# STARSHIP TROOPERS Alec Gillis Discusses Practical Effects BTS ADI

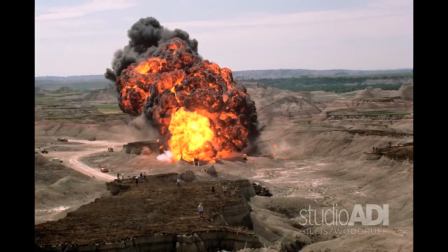[28:48]
That's what creates all the big fiery fireballs.
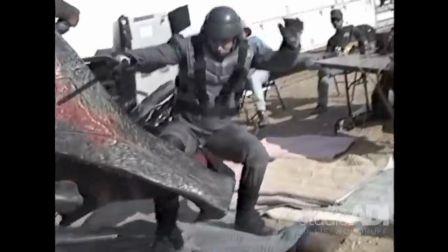[28:53]
There's a guy who's an amputee. And he was good enough to let us, he was a rollerblader, as I recall.
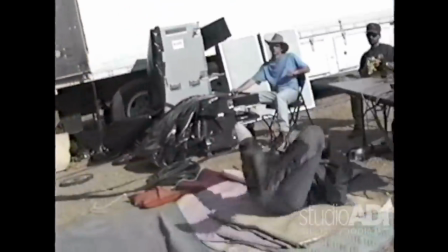[28:59]
And look at that, what a great effect that is. So we had to do a gag here where the bug bites his leg off.
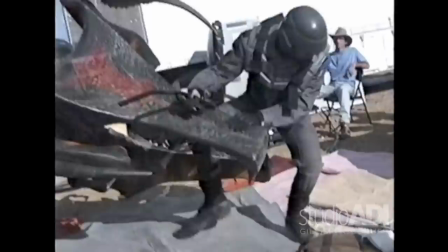[29:08]
And, you know, when you undercrank that by a few frames, it's pretty effective. Kevin Yeager made him a stump and a fake leg.
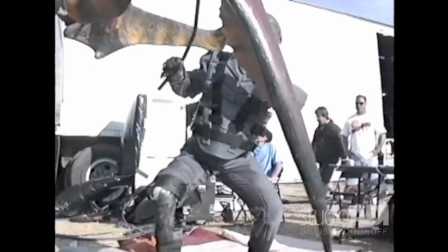[29:16]
And the rest is history. So these are nice little moments, nice uses of practical effects where you pop in and you get
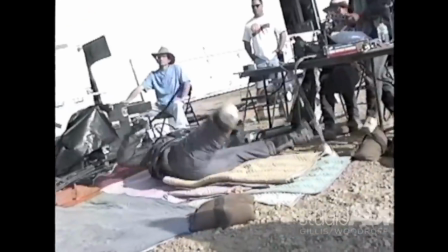[29:24]
a little real moment of a creature actually interacting with a human being.
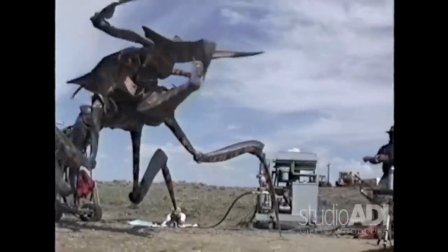[29:30]
It's pretty impressive. That gray box over there is the pump and we were kind of putting the creature through its movement just to see, you have to see where the problem areas are.
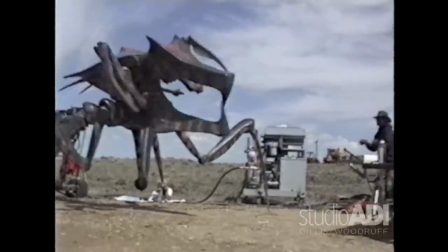[29:39]
Like if you do a quick jaggedy movement back and forth, high frequency movement,
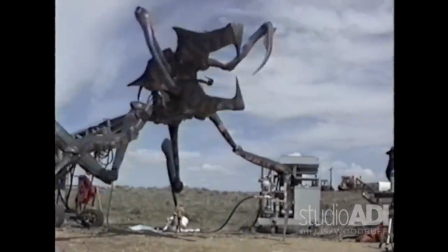[29:46]
you get all the shake that you're wondering where the shake is and that exposes it and then you either know how not to move it,
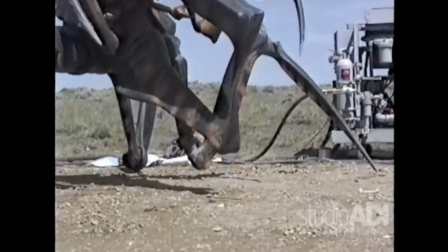[29:53]
or you make adjustments, mechanical or electronic adjustments, to smooth it out.
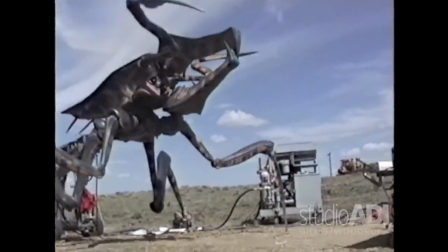[29:58]
But one of the tricks that we've done is to operate the creature slowly and then undercrank,
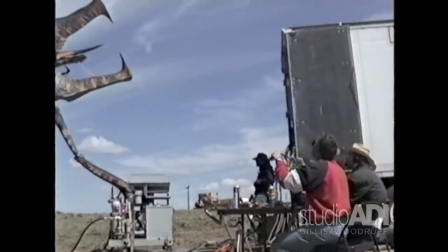[30:06]
which basically means you shoot it in fast motion, but you have greater control.
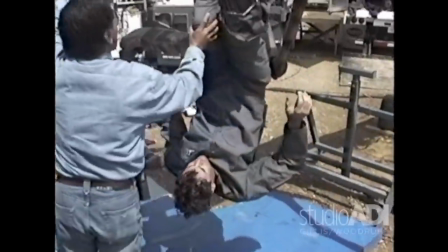[30:10]
So you can get the creature to move quickly while keeping the movement smooth by simply slowing down the movement.
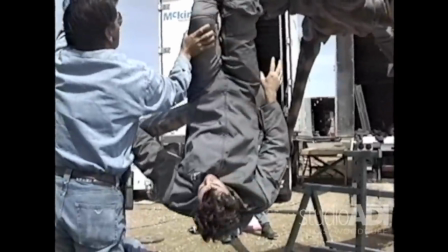[30:19]
This was setting up for the follow-up after he gets his legs snipped, and then the creature picks him up, thrashes him around.
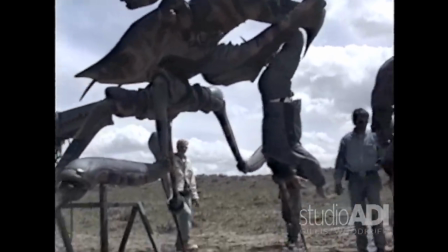[30:26]
There's Dave Pinnicus. Oh, I didn't mention Dave Pinnicus.
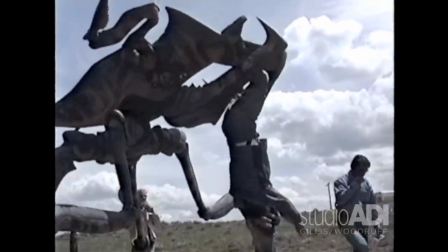[30:29]
He's been our mechanical designer for loathees many years, and he goes back a long time with us.
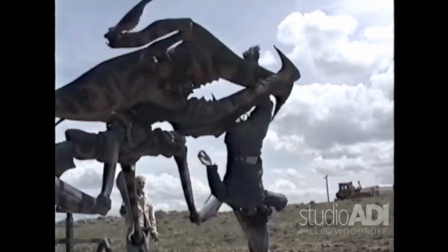[30:37]
And there he was with his ass in the ground, as sometimes we're asked to do.
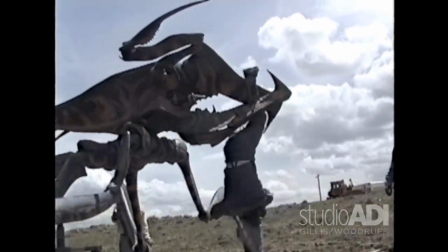[30:44]
Yeah. Steve Frakes is back there. I think that's him with the hat on somewhere, if that's not him.
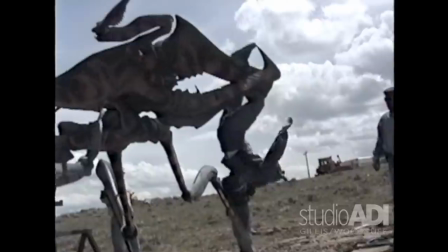[30:51]
He's pulling a wire that kind of controls one of the joints of the leg. This is kind of our drive-in when we would go to base camp,
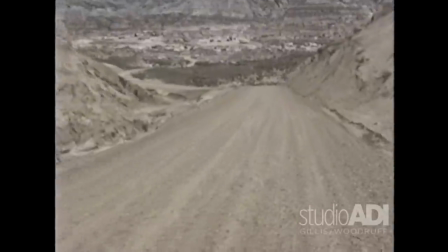[30:59]
and then we would be shuttled down in one of these little four-wheel drive vehicles, and this is what we looked at every day on the way down.
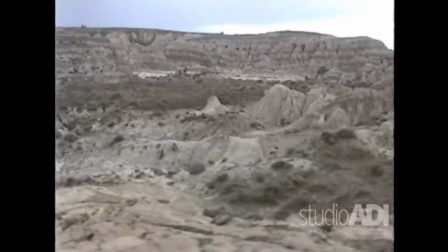[31:08]
The beauty of Wyoming. Is that the fort? Yep, there it is. Look how far away it is, man.
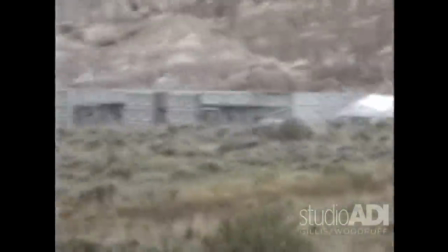[31:13]
They did a great job on that. It was just so cool to just, you know, come over the crest of the hill and see a sci-fi fort in the middle of the Badlands.
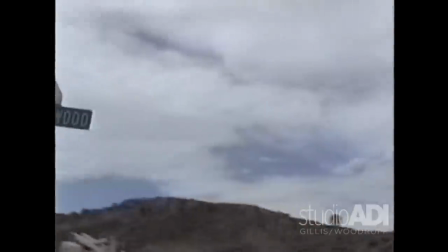[31:22]
Oh, they put up some street signs, too. Can't remember what the streets said. But there we are with some port-a-potties and things like that.
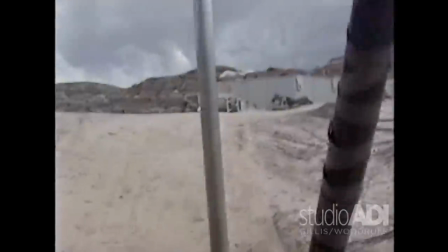[31:31]
That looks like Burt Gummer's house from Tremors. Wait, which franchise is this?
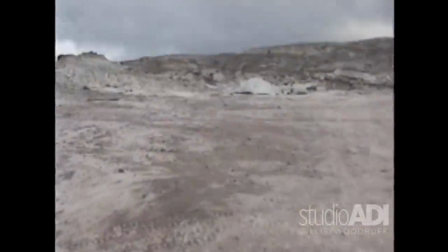[31:36]
Oh, no. I'm wrong. Oh, those are the bases of the dropships, right?
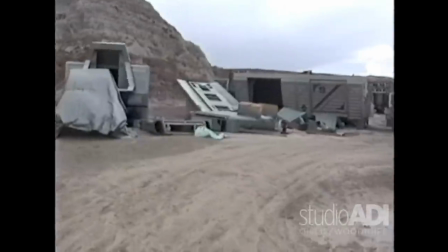[31:42]
And the top part was added in digitally. Or they were miniatures.
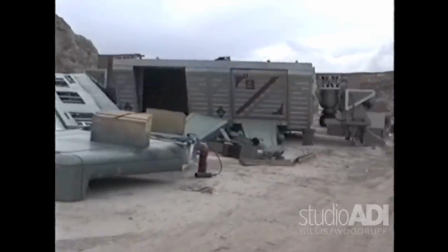[31:47]
There was a lot of miniature spaceships in the movie. And that was a very tactile, cool look.
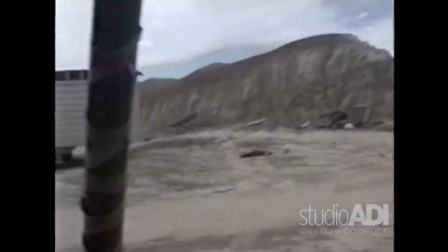[31:54]
But I like the boxy designs of these things because they look like no-nonsense, you know, just form follows function.
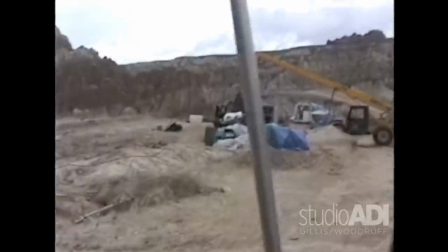[32:01]
Make a shoebox full of people and drop it onto a planet. That big crane was ours, the Gradol.
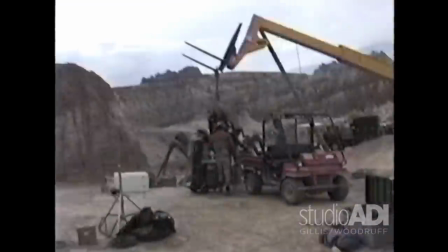[32:09]
And we had our Gradol driver. And there we are.
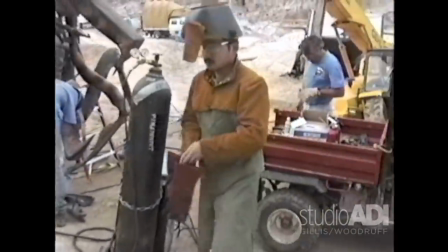[32:14]
Oh, this must have been when we were repairing it. Yeah, when we thrashed a guy around so much, and Paul kept saying, more, more, more.
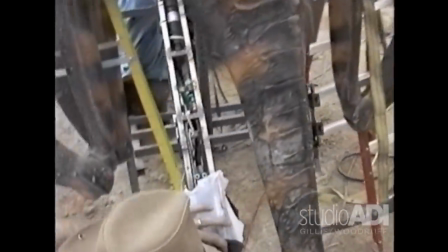[32:21]
And I was saying, sir, it's going to break. You're compromising. He said, this is the last time we're going to shoot with this.
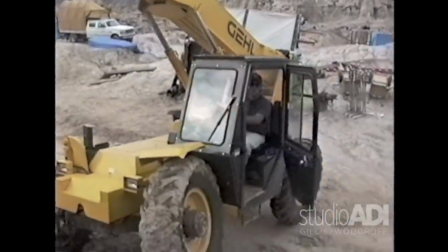[32:27]
Use it until it breaks. And we did. But we thought, we better fix it. If we have some downtime, we think it's not going to be used again.
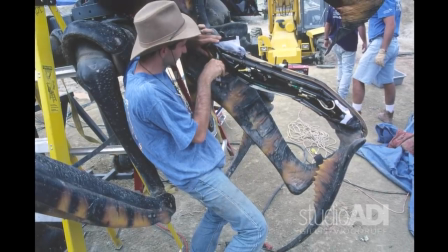[32:34]
But anyway, there's Steve Rosenbluth again, and he is messing around with fixing it.
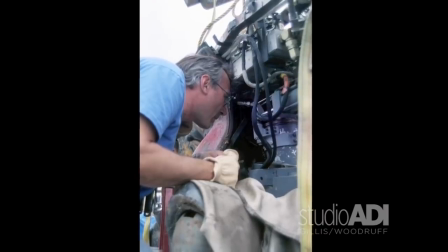[32:41]
Yeah. Phil Notaro again looking in.
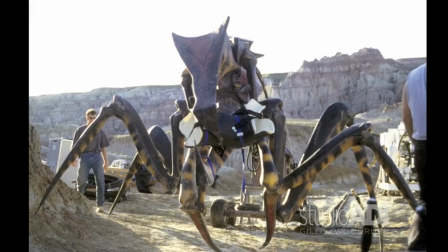[32:43]
And there's a good shot of the frame, the base plate, you know, the body plate that the stuntman would go in.
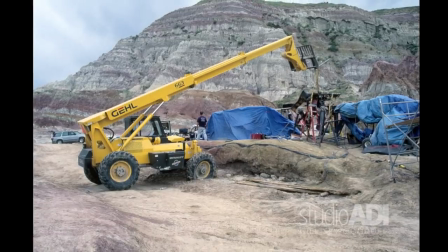[32:50]
Tarps, you've got to have everything covered in tarps because it just pisses rain down in this state.
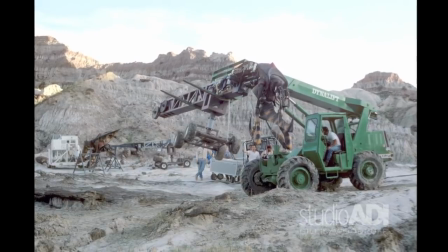[32:57]
Which is, I guess, why it's so eroded there. There we were, fixing.
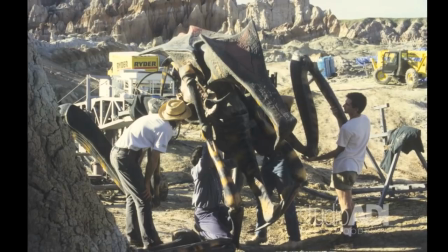[33:03]
Getting it set up, I guess, for the next use.
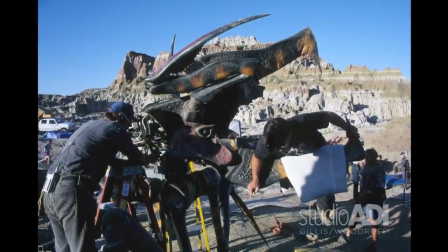[33:08]
And there I am, testing it and realizing that I don't want to be a stuntman.
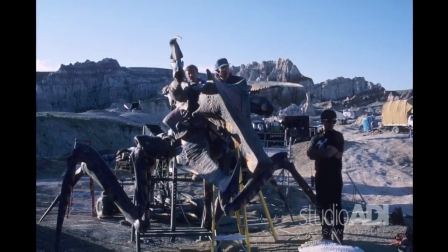[33:13]
I'd rather stand here with my arms crossed. Looking authoritative. Look at the Jumanji cap on George Bernotta.
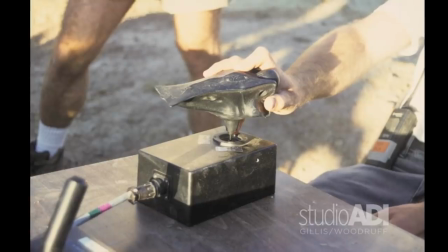[33:20]
Yeah, it was great. Oh, there's Mark Vigniello back there. Mark was Jack of all trades and a foam runner and a mold maker.
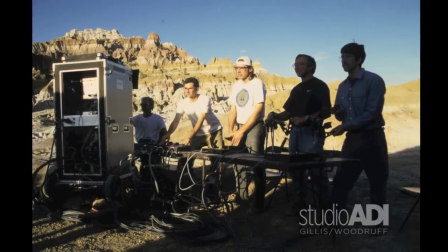[33:27]
He basically does everything. There's the team. That's the Yancey Calzada on the end, another member of the mechanical team.
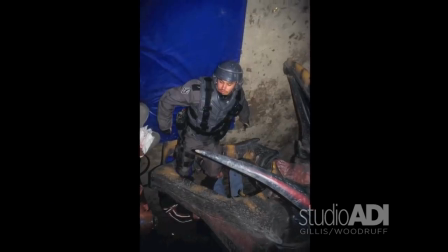[33:33]
That was the puppeteering system. You're going to see in a minute the craziness of... Oops, there's that stump, that Kevin Yeager stump.
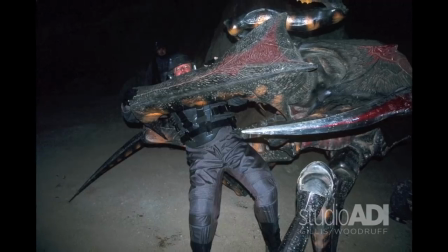[33:41]
Look at that. They look good even in flash photography. There's the controls, they're ergonomic controls.
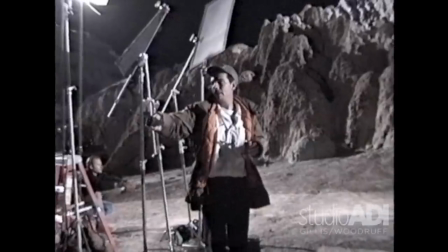[33:46]
All right, so you'll see what the system was.
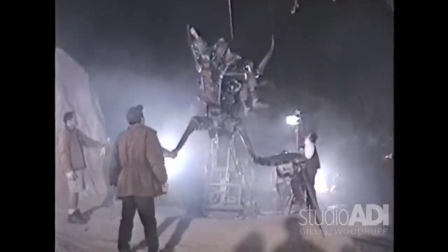[33:50]
The bug is mounted on the end of a crane, and to make gross body movements, we would swing the crane around.
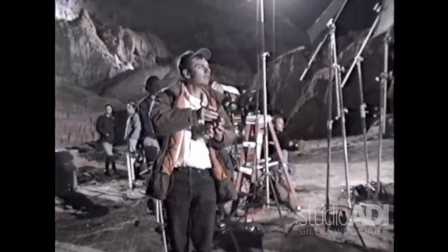[33:56]
But you get something out on that lever arm, it gets pretty heavy. And you say you have to get some muscle behind it.
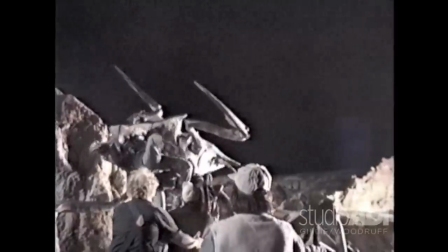[34:04]
So there's hydraulic movement kicking the thing up, the arms are hydraulic, the legs are follow-along,
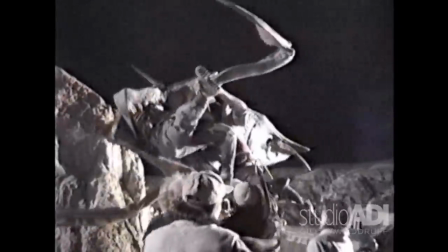[34:10]
but that side-to-side swaying is created with sheer muscle power at the end of the crane.
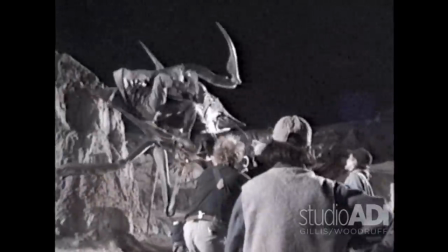[34:19]
And you can see that the cameraman is now, he's moving around frantically and swinging around. That adds greatly to the energy of the shot.
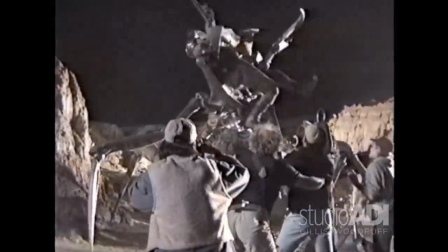[34:27]
Like just sitting back like this, it looks a little boring and slow, but when you look through the lens of that handheld camera, it's suddenly very, very exciting.
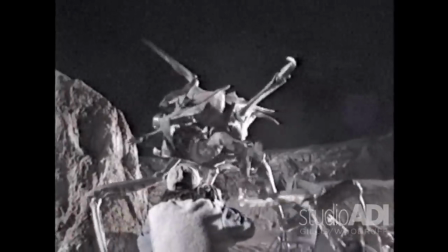[34:35]
And those shots really helped texture the action.
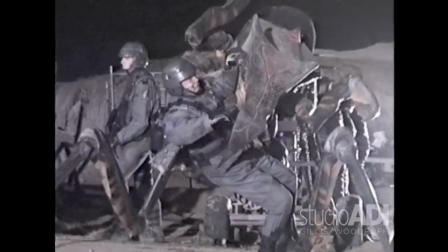[34:40]
And you can just simply frame out the crane in the background.
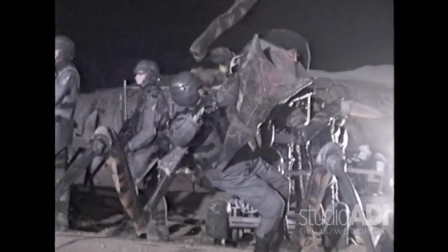[34:45]
You're looking up at it, you don't see it. It's, you know, the butt, the bug's butt is extending off the back of, you know, out of frame.
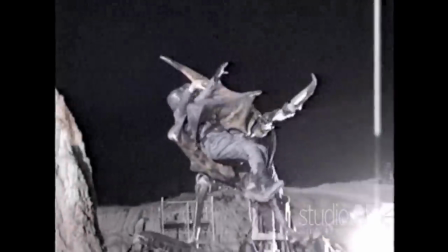[34:54]
And, you know, it's very convincing.
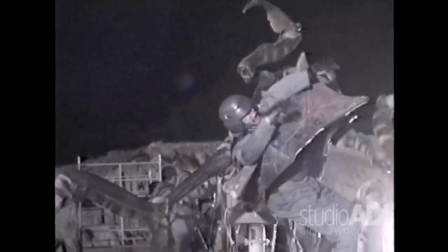[34:59]
There's the guys, the heroic guys, pushing and pulling on the crane.
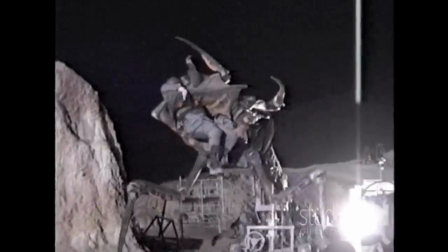[35:05]
So these guys were stunt performers. and that's why they're in those uniforms
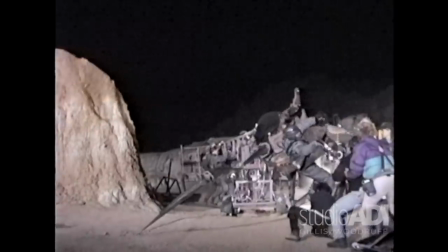[35:09]
because they're doing double duty as long as they're helping their stunt buddy out.
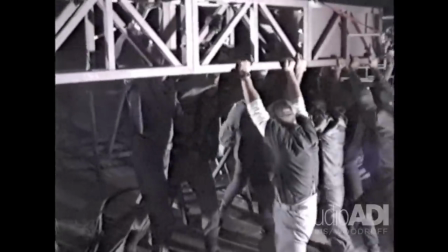[35:14]
But that's how it works. Some of our crew has jumped in there. I believe Mark Vignello was doing a lot to coordinate these movements.
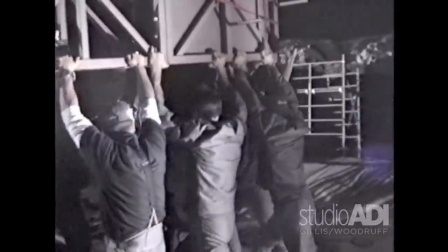[35:21]
But the thing that happens is you get exhausted, right? You get into this sort of rhythmic back and forth so you have to really mix it up and really
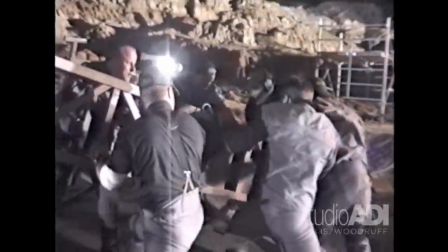[35:30]
do erratic movements so that it translates into something with energy and lifelike quality.
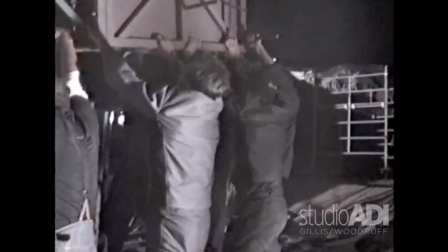[35:37]
Look at the big arc lights too, blasting light in the background and make it look like explosions going off.
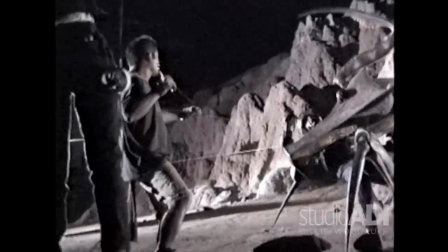[35:43]
Those cables, Kanekiuchi is pulling on a cable mounted to the knees of the bug because that gives us extra control.
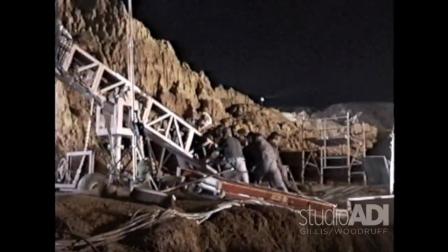[35:51]
And in most cases you never even saw those wires but if you did they could easily be digitally removed.
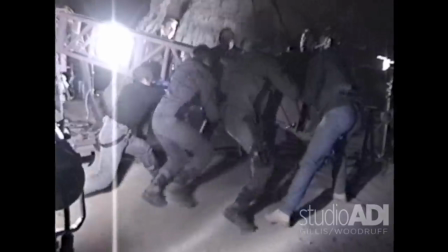[35:57]
Look at this, it's hilarious isn't it? It's like they're rowing a giant galley in ancient Rome or something.
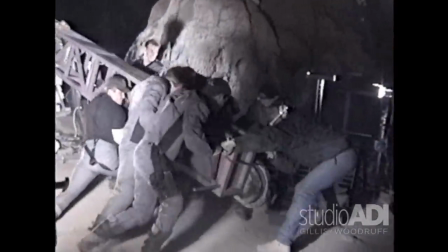[36:07]
yeah and there's Mark with his giant 90s headset on listening to commands I don't know if that's me on the other end shouting
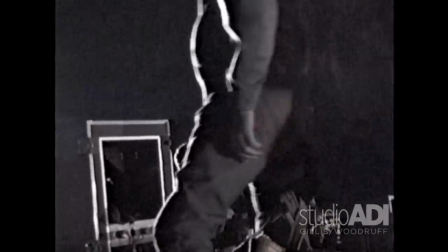[36:14]
which way to push it and pull it and stuff and then these guys had it easy didn't they there's George Minota and Phil they were just Phil Nataro they'd just
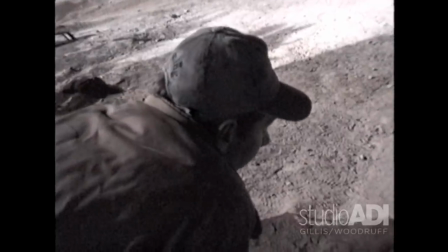[36:22]
watch oh yeah calm move their little little sticks around and then the creature would bite and
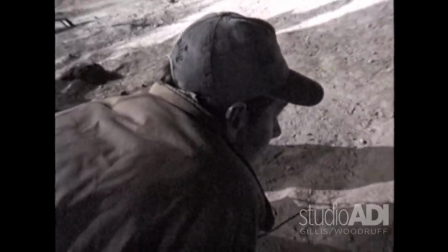[36:27]
chomp and stuff everyone was doing their part i'm only kidding
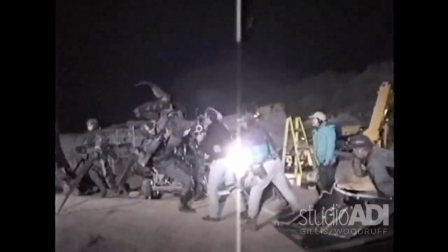[36:32]
so this was uh kind of our lives for a number of months
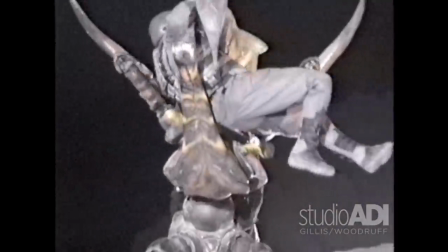[36:38]
out on location uh in wyoming and uh south dakota as well as back
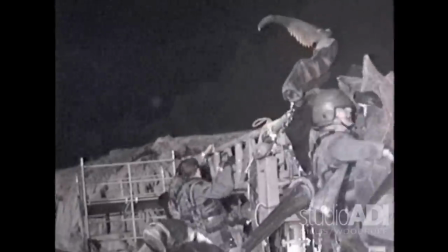[36:43]
in los angeles and it was a fantastic movie starship troopers uh one of the biggest films ever
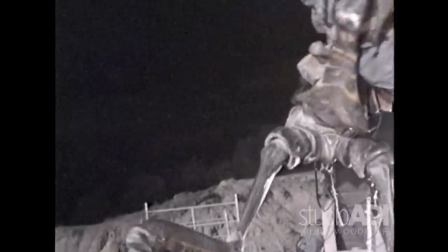[36:50]
um it was the year that titanic came out so i think they beat us in budget and they also beat us at the academy Awards.
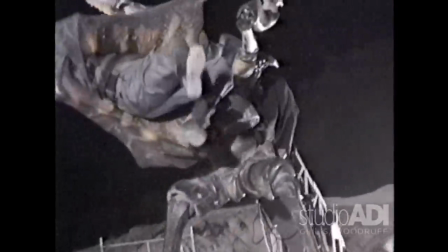[36:57]
I was nominated, along with Phil Tippett and Scott Anderson, and John Richardson,
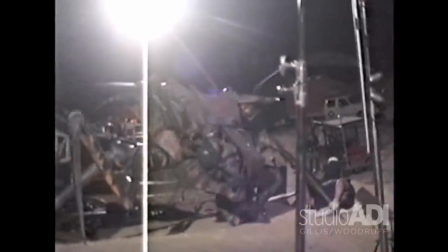[37:02]
I believe, the physical effects guy on that, who was also on Aliens.